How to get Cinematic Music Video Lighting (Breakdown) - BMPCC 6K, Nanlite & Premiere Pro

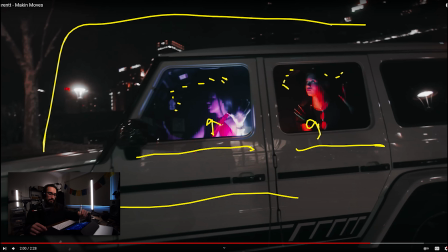(38:23)
it just sort of like separates them from the black so they got color and then everything else is black right so that worked
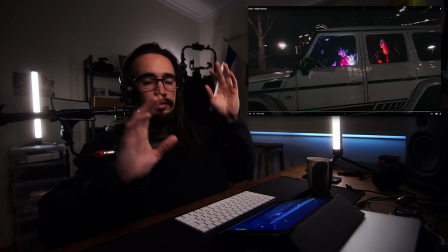(38:32)
really well and camera movement um and having them like pressing against the glass
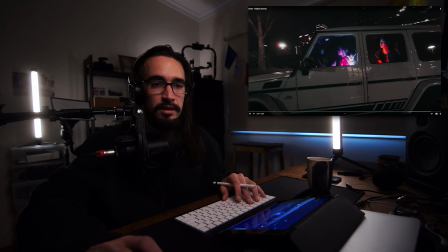(38:37)
was just like some creative shot that was you know that i saw on a video and
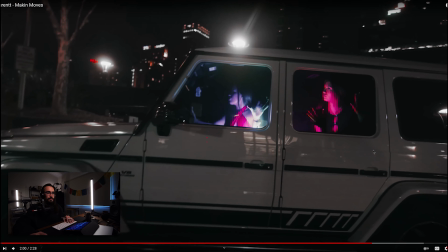(38:42)
i tried i aimed to replicate it that
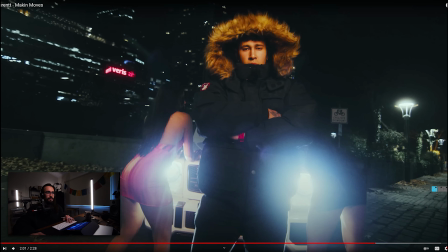(38:47)
just going back to that headlights work really well you know what i mean you put the headlights there in the shot one two and they're just blasting right you know you don't always want headlights right into your camera but with the
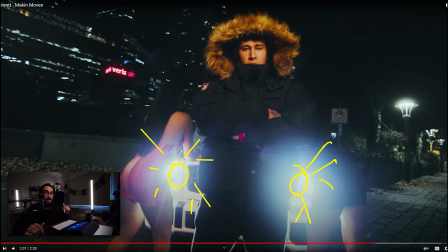(39:03)
promis filter um i believe we had haze too we had haze spraying from this side so it kind of diffused the lighting
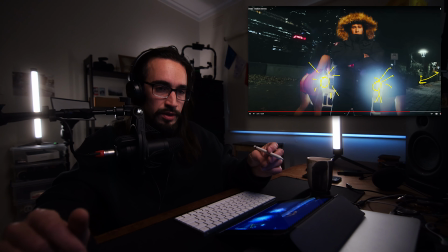(39:10)
haze is so good right especially in the cans they work really well for certain types of um scenes some people use vapes and stuff but obviously you've got the can there
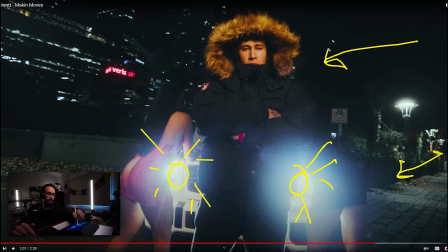(39:17)
it's cool um forza 60 i mean that's just
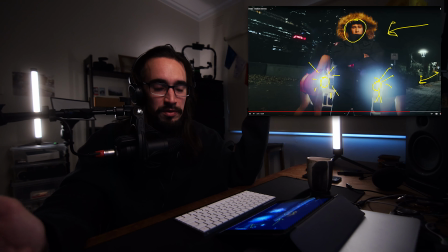(39:21)
like it's just it's just beautiful um with that custom softbox of course um that's it no other pavo tubes or anything so you only got one for the 60 and headlights and you've got your shot yeah
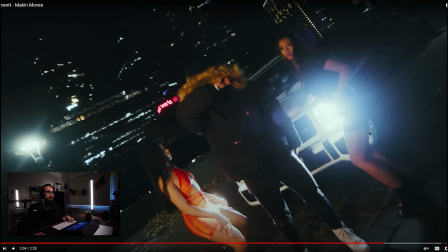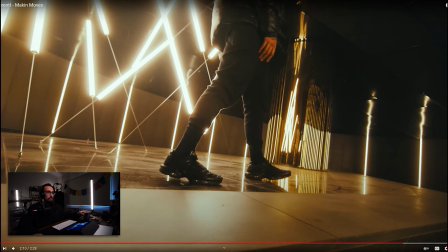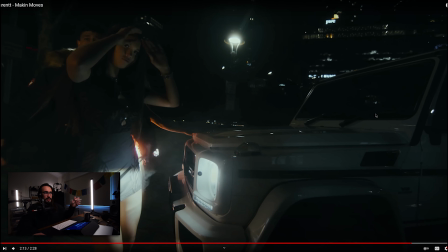(39:48)
and then just the main lights weren't here in this scene but it's kind of like just showing the power of the headlights and it's a it's the end scene seems like more
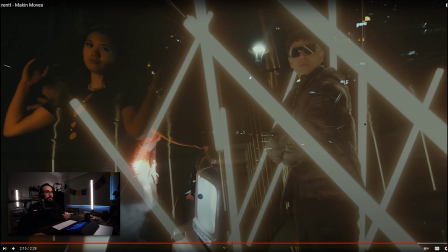(39:57)
mysterious but then you see here um on
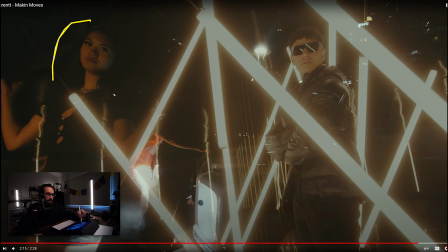(40:02)
the camera here up here you got summer you just kind of lit up from that 60 she goes into frame and there's like that duality with the artist he's got to make moves does he have time you know whatever then you've got like this
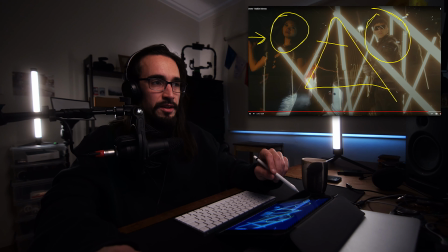(40:17)
illuminati um situation going on here which is totally planned um but you know nonetheless you know nice cross dissolve when appropriate is
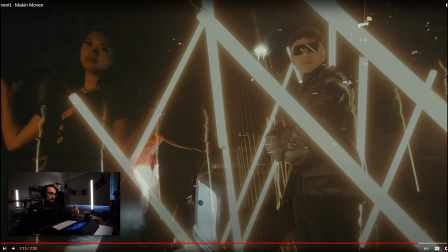(40:29)
good not too many cross dissolves in my books you know I think it's just like it can become just mushy but here it works yeah
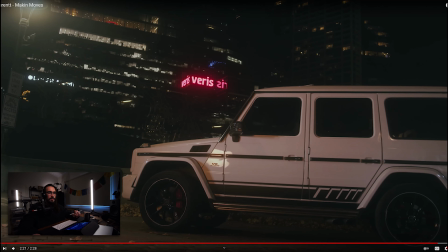(40:41)
like a triple cross dissolve and that's it um and yeah you know
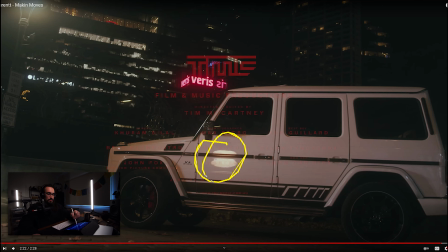(40:46)
couldn't do anything about it but you got an awesome reflection of the uh Forza 60 with the custom with the grid you can see the grid there and stuff which is it's terrible um we're probably too tired
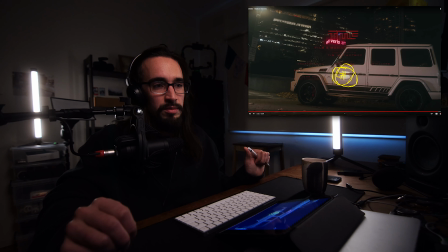(40:58)
you know it was about 11 30 um and everyone was kind of like over it but not really i mean as i said it was only a six hour shoot so maybe i was just over it and i was like i didn't see it it's stuff up but anyway it's credits and it's indie music video production
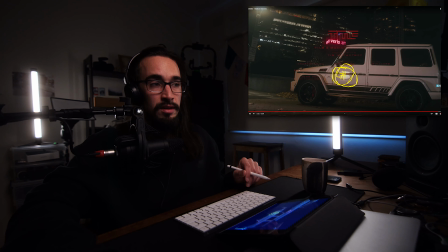(41:13)
um broken down for you on this channel um this is my yeah tim mccartney channel so basically we're gonna have a lot of bts stuff and all that kind of stuff here but um yeah let's just make sure that we see the credits
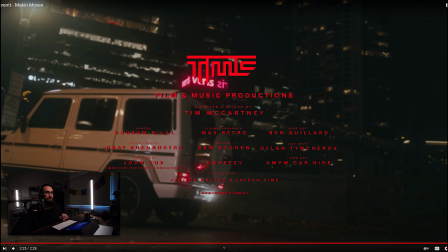(41:28)
awesome so yeah director by myself um you had uh cinema toggle for max retro gaffer sam cochin um you had you know bilal karam uh on the camera you had bray bunrostro uh the actor john fox
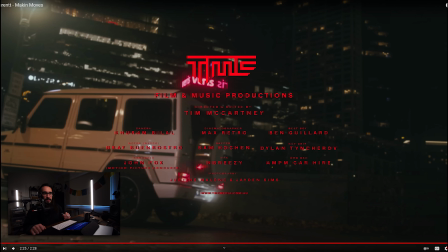(41:44)
the armorer best boy uh ben gillard key grip dylan uh chincherov you know you got am pm car hire photography by justin malone jaden sims uh vfx and breezy yeah so you know we just we made it happen and
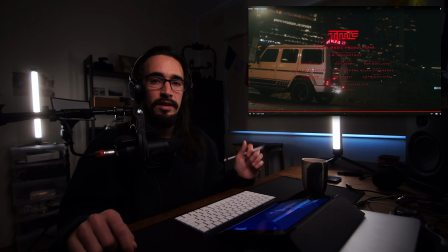(41:58)
um this is kind of the the lighting breakdown that that i could do best for you guys at the moment um in the future i'll definitely be getting like you know some bts still so you can actually see what's going on but yeah from from what for what i can do on the screen i think you guys can take away from that and just use those, apply those kind of techniques to your next set. Just really trying to get that shape. It's so important. It helps so much. But yeah, if you like the video, please comment and let me know what you thought about it. Also just like the video and subscribe to the channel. I really appreciate that.